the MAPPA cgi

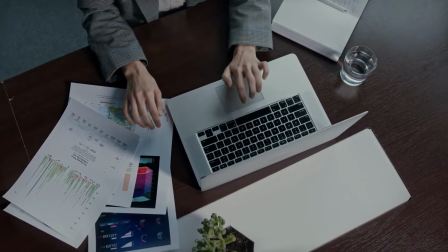0:00 Imagine that you have this big passion project you've been working on for weeks,
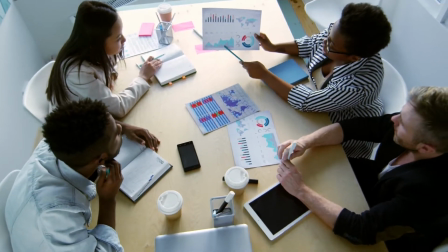0:04 trying to meet unrealistic deadlines, putting your blood, sweat, and tears into it.
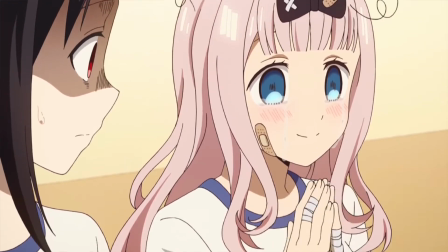0:09 And you did it. Against all odds, you do a spectacular job.
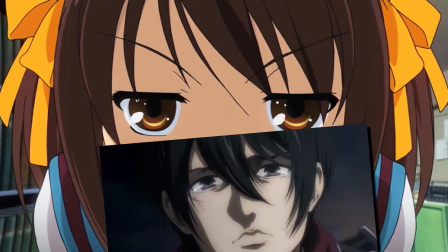0:14 And you get, yo, this Mikasa looks funky. Bruh.
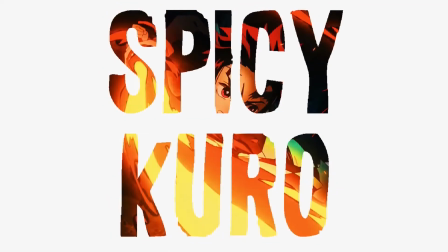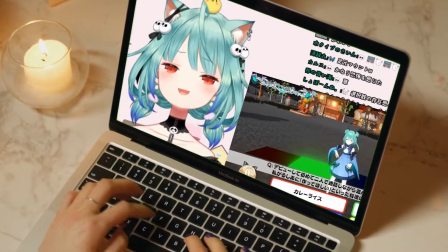0:24 As a lot of the things that happen in this vast sea we call internet,
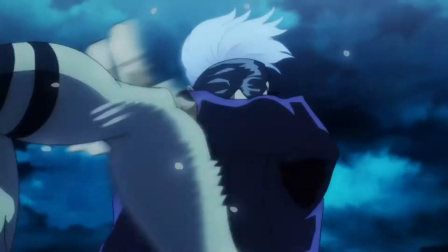0:27 I don't understand why Studio Mappa is getting all this hate for its adaptation of the Attack on Titan final season.
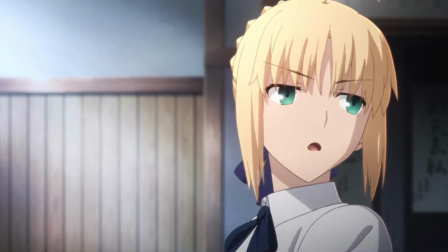0:33 Like, I swear, some of these complaints are just absurd. Why are there CGI Titans in my season?
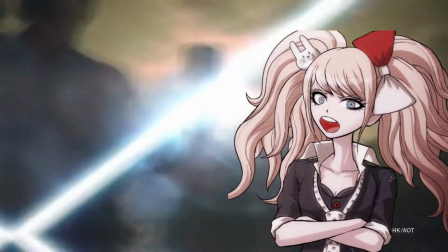0:40 If I wanted CGI Titans in my Attack on Titan, I would play the PS4 game. Or, what have you done to Mikasa?
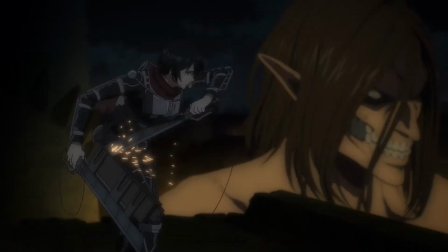0:47 Mappa, you ruined her, she looks terrible. Okay, I'm paraphrasing here, but the comments are more or less like these.
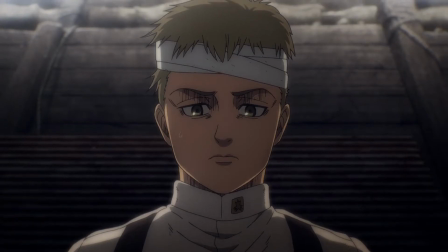0:53 Man, to this I say this is the same studio that animated a parkouring panda.
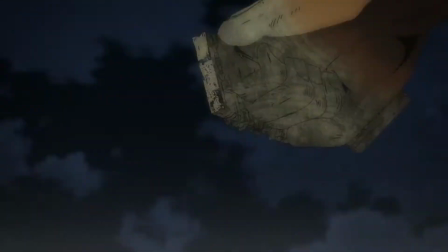1:00 They are clearly not slacking here, so stop nitpicking and leave them alone. And yeah, Peak is supposedly the new Attack on Titan waifu now?
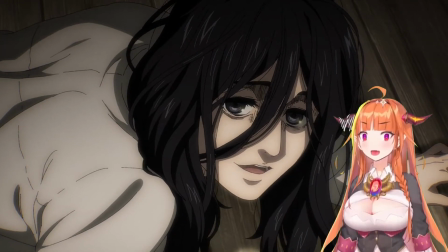1:08 Why would you stand this weird... Okay, I totally see it.
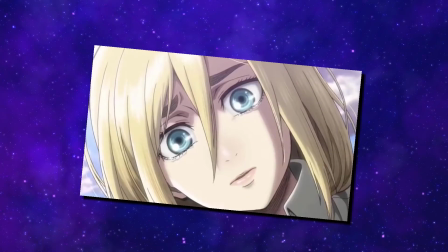1:15 Goodbye, Mikasa. Goodbye, Historia. Okay, maybe not Historia.
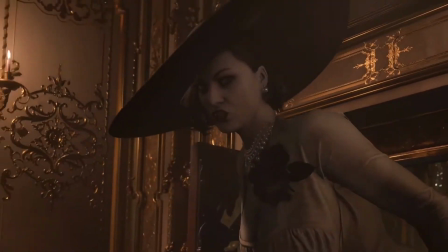1:19 Forget the Ara-Ara vampires in Resident Evil. Get yourself a Titan waifu.
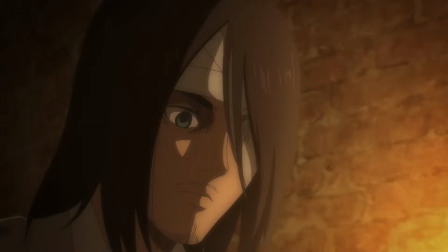1:24 Other than Annie. Anyways, where was I? But don't get me wrong, this video isn't about why Mappa is better than WIT Studios.
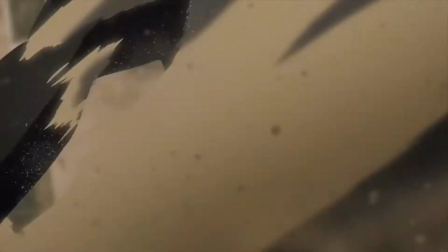1:32 Because WIT did a spectacular job considering they are a much smaller company than Studio Mappa.
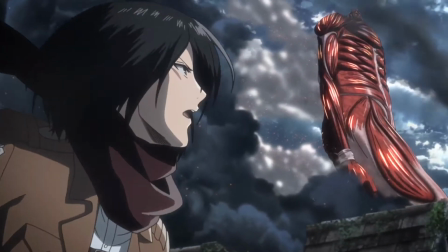1:38 So I'm not going to go, have you seen the Colossal Titan CG on WIT Studio?
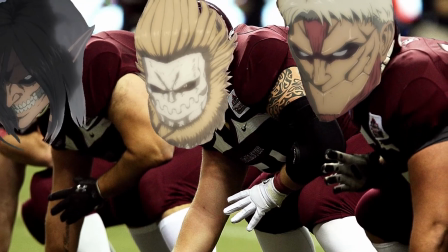1:42 How dare you make fun of the Mappa 3D Titans? Because that makes no sense.
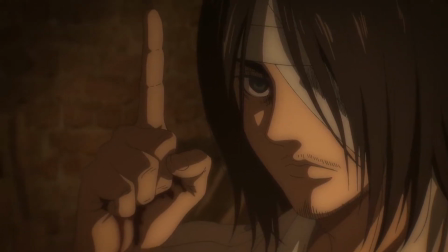1:47 However, I'm going to go into how this studio change actually works for the anime and its overall themes.
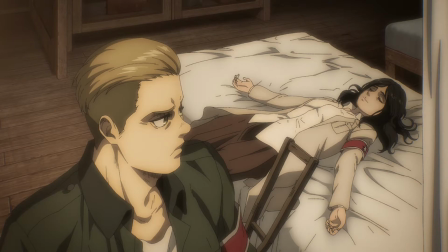1:53 So yeah, it's one of those pretentious videos. Just humor me and let me explain. The story of Attack on Titan has always been on how Eren views the world around him.
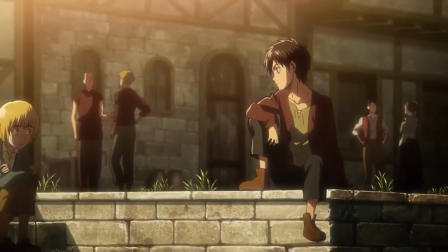2:02 So it would explain why Season 1 is much brighter than Season 4. Like, no really.
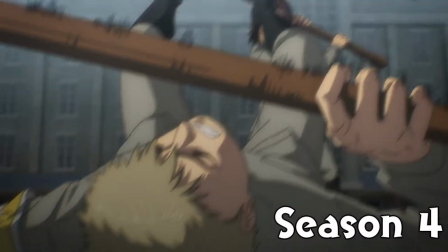2:07 The show was visually much brighter. Like, look at these. They are both daytimes, but Season 1 is noticeably brighter.
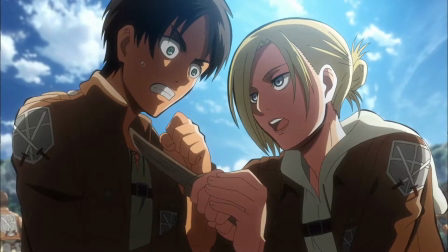2:14 This brightness probably represented the hope Eren sees in the world, or at least what he saw.
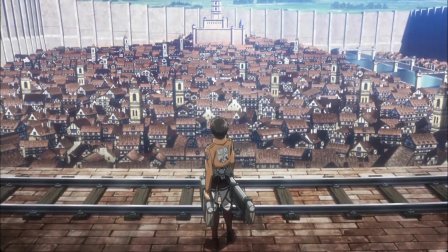2:19 He still had this hope or drive to exterminate the Titans, and he also had the goal of reaching his father's basement.
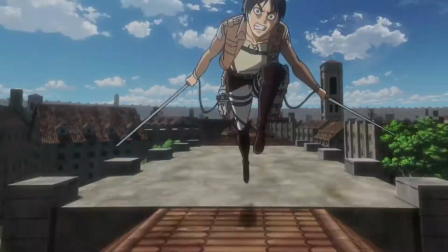2:26 And maybe, just maybe, the knowledge in the basement would help with the counterattack of humanity against the Titans.
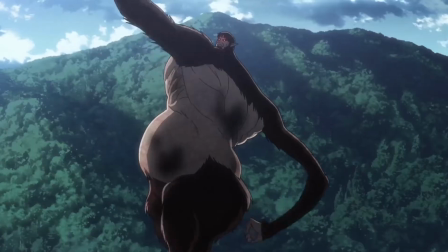2:33 But nah, this is Attack on Titan, so that hope shatters like the Warhammer Titan.
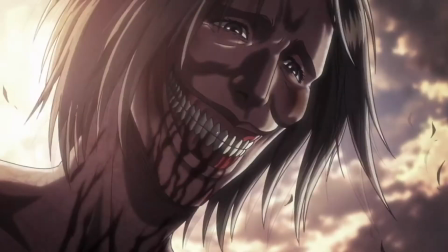2:37 Eren discovers in the basement that it wasn't just the Titans, but it was the whole world that wanted them extinct.
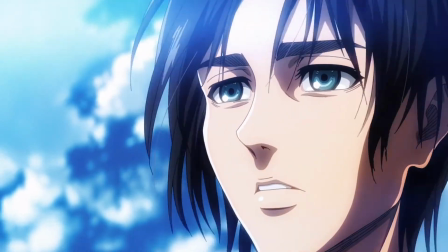2:44 And this drastically changes the worldview of Eren.
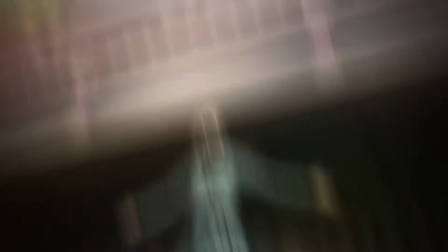2:47 Since his obsession towards the Titans are shifted towards his new enemies, which are the rest of humanity,
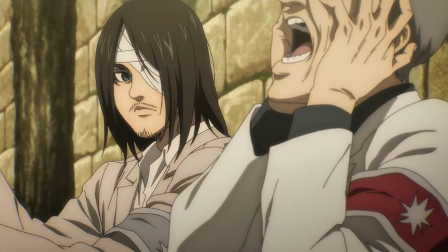2:53 the humans are more detailed in the new season, showing us that Eren is observing them more now.
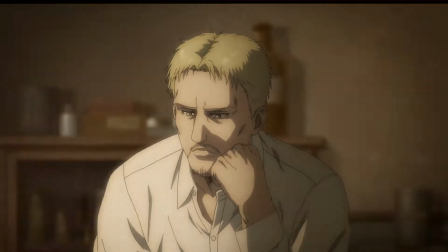2:59 And to drive this observational point home,
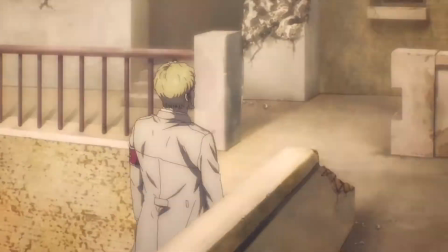3:02 did you notice that some of the human movements are rotoscoped to put more emphasis on realistic movements of the character?
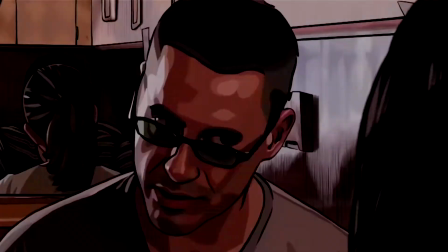3:09 For those who don't know,
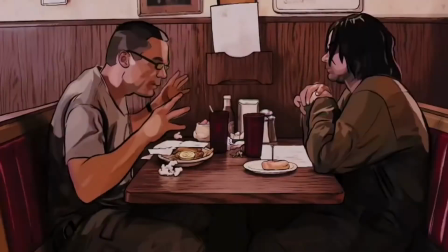3:11 rotoscoping is an animation technique where the animators trace over a live footage frame by frame to produce realistic actions.
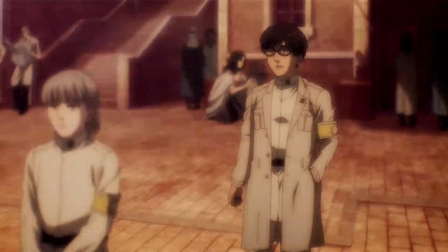3:19 Just look at how realistic some of these movements and gestures are.
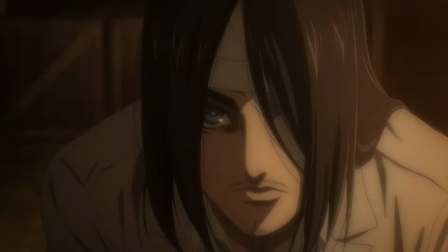3:23 It almost gives you this sense of uneasiness, and it puts us in the shoes of Eren on how he observes even the slightest gestures of the people around him this season.
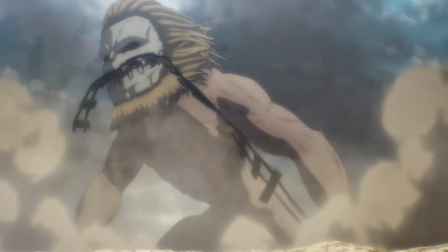3:32 Okay, so I wanted to point all of this out to ease you guys into addressing the elephant in the room, which are the 3D Titans.
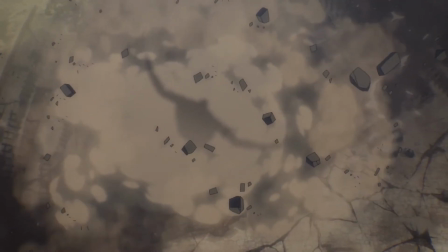3:39 Ah yes, the ire of the internet, the CG Titans.
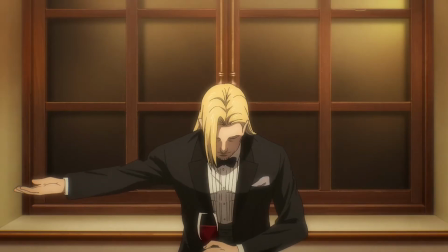3:44 What do I think of these? Well, from the flow of this video, we should be asking, how does Eren see the Titans now?
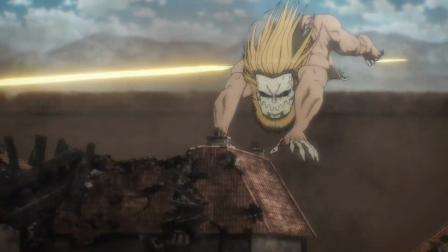3:52 And my answer to that are tools. More specifically, tools of war.
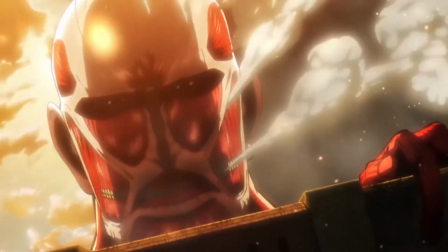3:57 The Titans had this sense of mysticism in prior seasons,
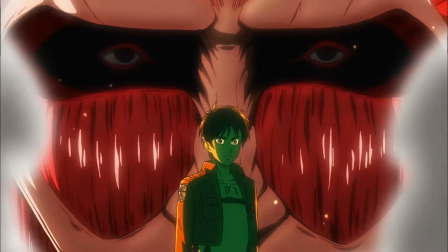4:00 and they were more akin to a natural disaster than something that can be controlled or let alone be used.
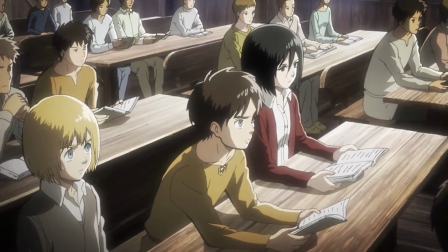4:06 At least that's what the characters and the viewers were led to believe.
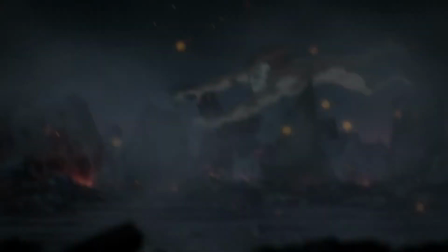4:09 But we all know now that it was far from the truth, and the Titans had been used for warfare for hundreds of years.
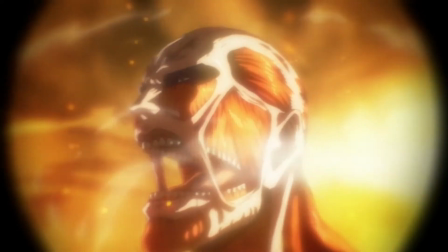4:16 And after the revelations of such, the perspective of Eren changes,
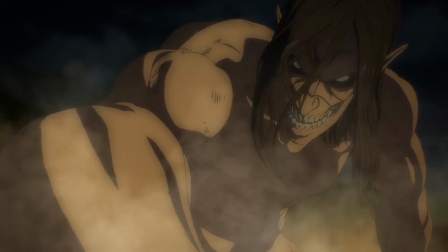4:21 that the Titans are just tools now to fight back against the entire world, or declare war against the entire world.
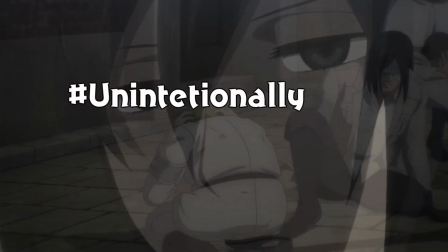4:29 Hashtag declaration of war. More like hashtag unintentionally scare people who haven't seen Attack on Titan with a misleading hashtag.
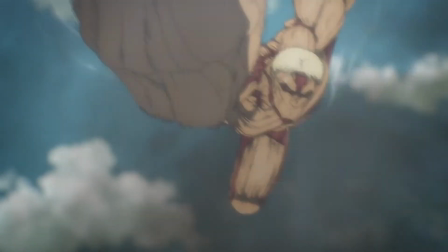4:38 Joking aside, because of how Eren sees the Titans as mere tools now, they appear less organic,
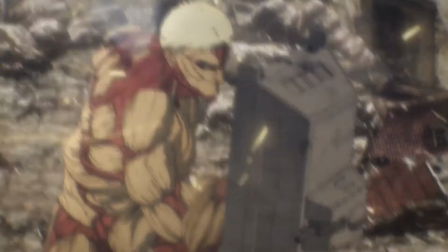4:45 robotic even, like CGI.
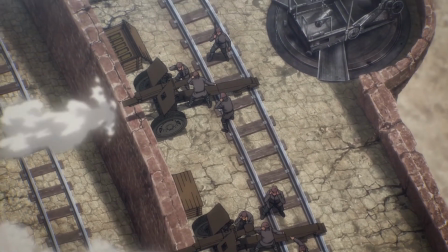4:48 A bit of a stretch, the artillery, which are clearly used for warfare, are also rendered in CGI here.
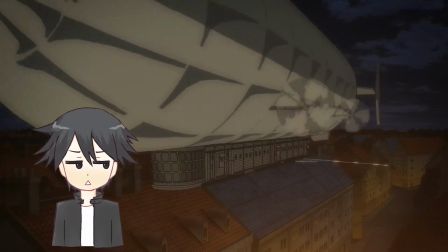4:55 Coincidence? Yeah, probably. but just give this to me for argument's sake.
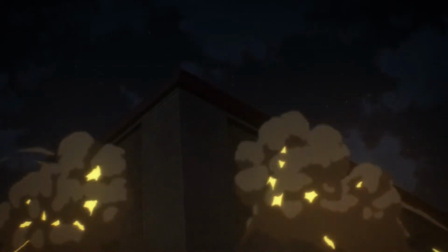5:02 Even the 3D maneuver gear that was once a symbol of freedom are also reduced to said tools, aka CGI in Eren's eyes.
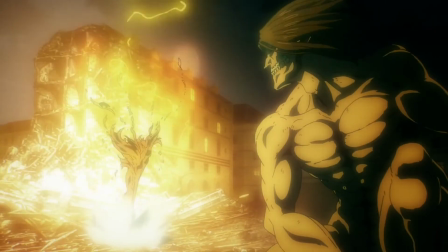5:10 And this explains why the Titans are hand-drawn when they are not in battle.
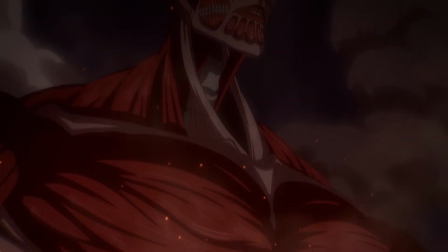5:14 Because this shows that if the Titans are not fighting, Eren still perceives them as an individual.
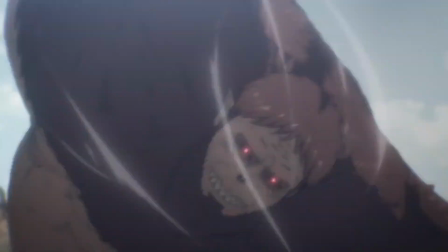5:21 But once the battle starts, they just become tools in Eren's eyes. And what is a more convenient way to convey this than with good old CGI?
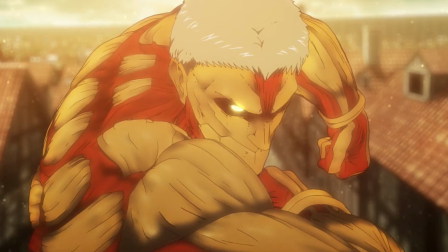5:30 So, am I overthinking the stylistic choices of an anime studio? Absolutely.
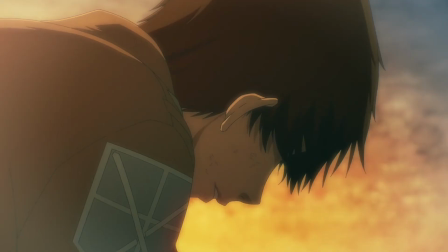5:35 But when people start checking lemons for no reason, you just can't help to make some lemonade.
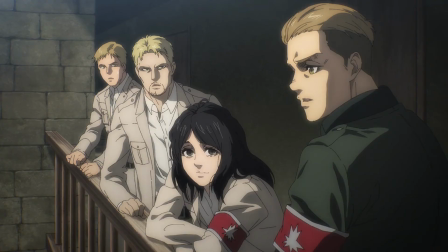5:40 All I want to say is thank you, Mappa. Keep up the good work. Did you enjoy the video?
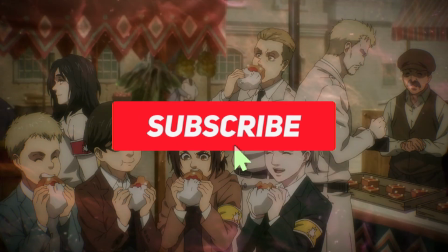5:45 If you did, please like, subscribe, hit that notification icon for more contents like this, and I'll see you guys next time.